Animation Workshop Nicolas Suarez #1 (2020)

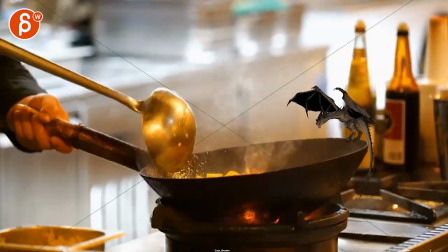all righty let's play this in full first there is no sound
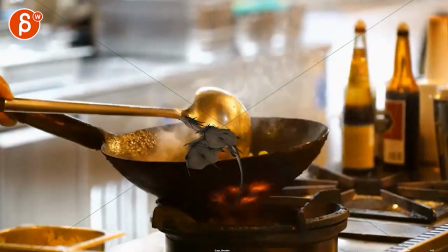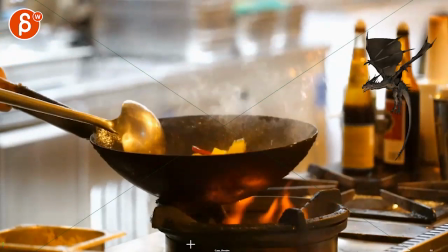all right cool a couple things just quickly i would try to take out your image plane
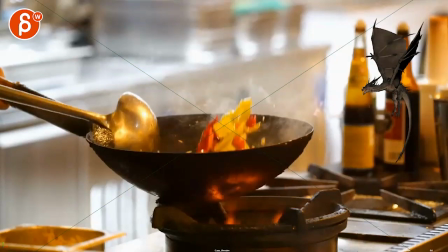or whatever um you have there in terms of that x and i'm curious
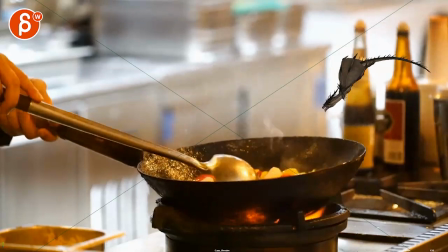if you can create holdouts so i'm not sure if it's
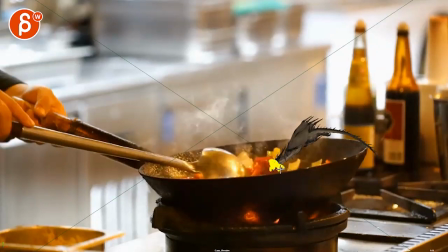kind of digging through those pieces now right and we should not see it is
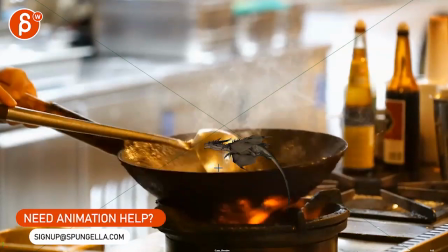it in front of that piece is it in front of that spoon or not is it flying behind
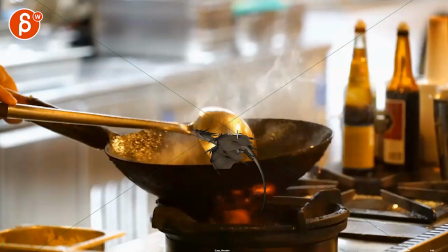it and evading excuse me that spoon which
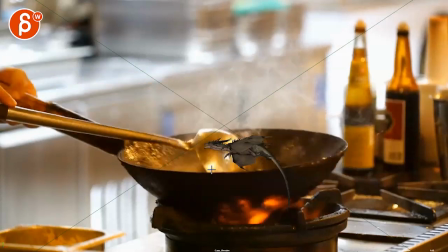I have a feeling no because otherwise you would never see it but maybe that's what you wanted to do but then but then this happened I don't know I'm
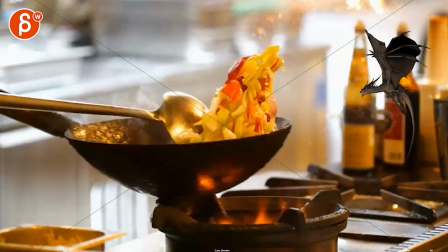not sure because you are managing this is still rough so here are just my my thoughts on this like this is cool I'm a
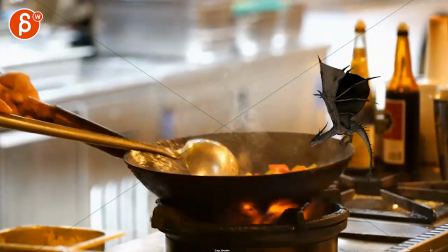big fan of this is cool that's cool to see a shot with a plate
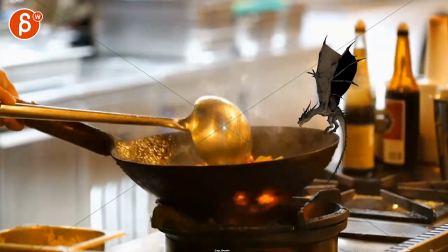it's rare very rare actually you might even be the first one in my workshop to ever
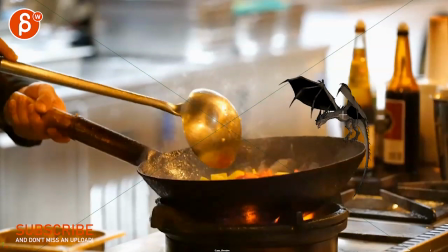present something like that it's cool so my first impression is you have to look at scale right hand spoon obviously all of this and the size of the dragon but when the dragon goes up
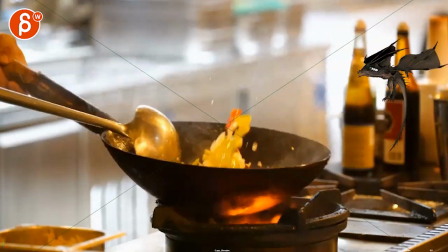this feels like a really big dragon and i would look at this in terms of like a smaller bird so
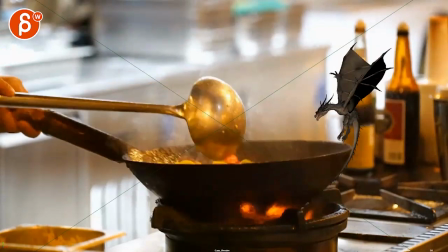it would be more like a lot of faster flapping of wings besides
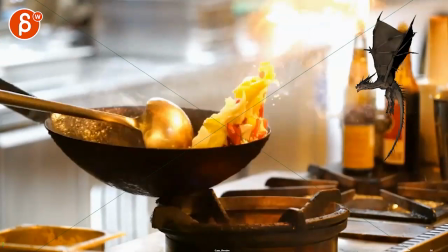because there's a couple things where generally when you
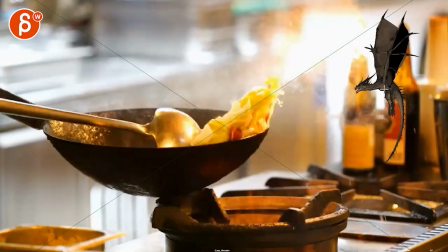flap like your body's not going to go all the way up starting here like the wings will be around
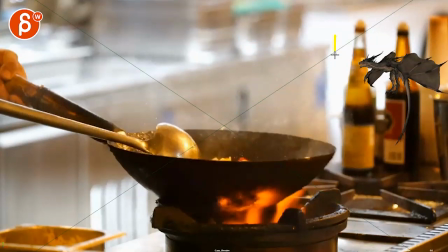here to here and until then the body's still going to drop i can't even see
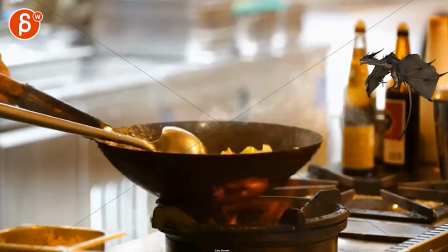my horrible scribbles so by the time like i said
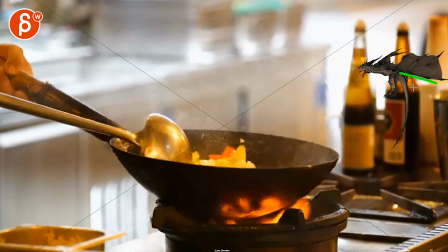the wings are maybe around here
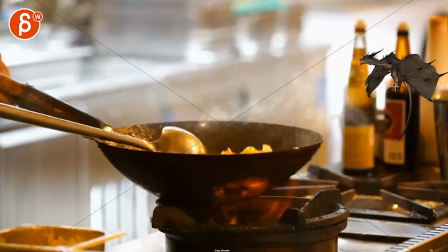between here and here i'll probably run here that's when the body goes up and not starting here there's not enough wind resistance and and push from the wings i probably also flatten
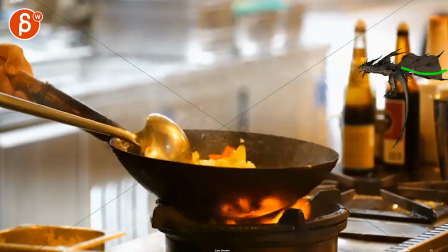those uh wings a bit more and bring up the tips but before we go into
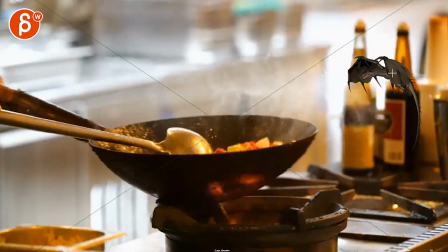wing shapes because even through here you could potentially even break the wings
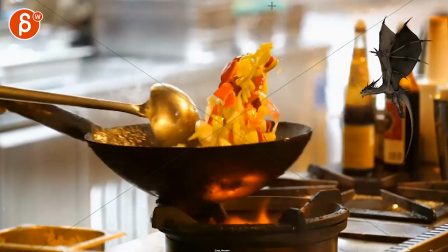more as as the burke goes up because you have flat wings like this as you go down all the way down here and then when it reverses
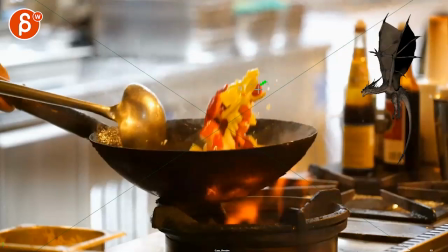you got the tips reversing there and then you have a lot of breakage in the wings and then as it unfolds again the tips are dragging until you go the other way and the tips are like this but it's usually you know not flat but you have the other side
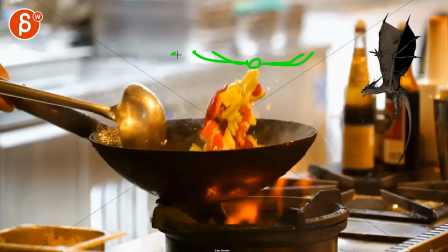of the wing coming up as an offset and you know the height of each wing and like i said the tips horrible drawings tips at the end like this and as the bass changes direction that's when the tip will reverse but then like
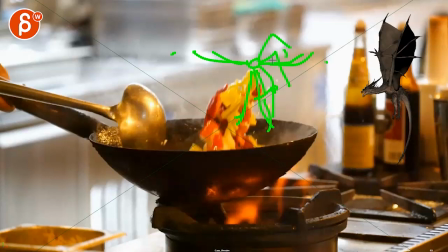i said you're going to start having a breakage in the wings as they
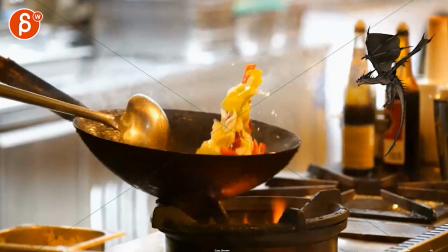go up and now looking at your rhythm that's good that's good so
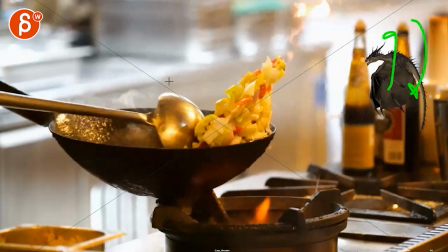it's usually slow down fast up slow down because you have all that wind resistance of the flattened wing membrane and everything and then as the uh the flap goes up as you break the wings there's less resistance going up meaning that up
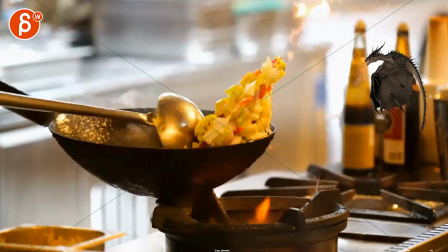is fast down is slow that being said again looking at
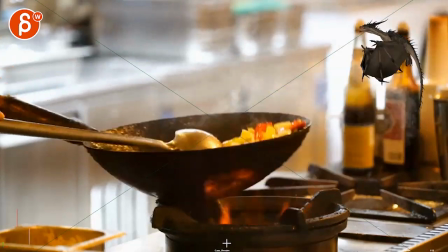the scale i mean personally i would just i feel like you could treat this as a smaller bird or something like this makes
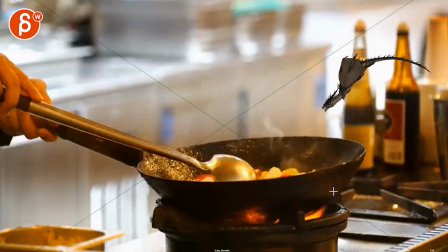more sense like that type of speed but then here again it's all very slow this feels more like a landscape and you know guys you're going ah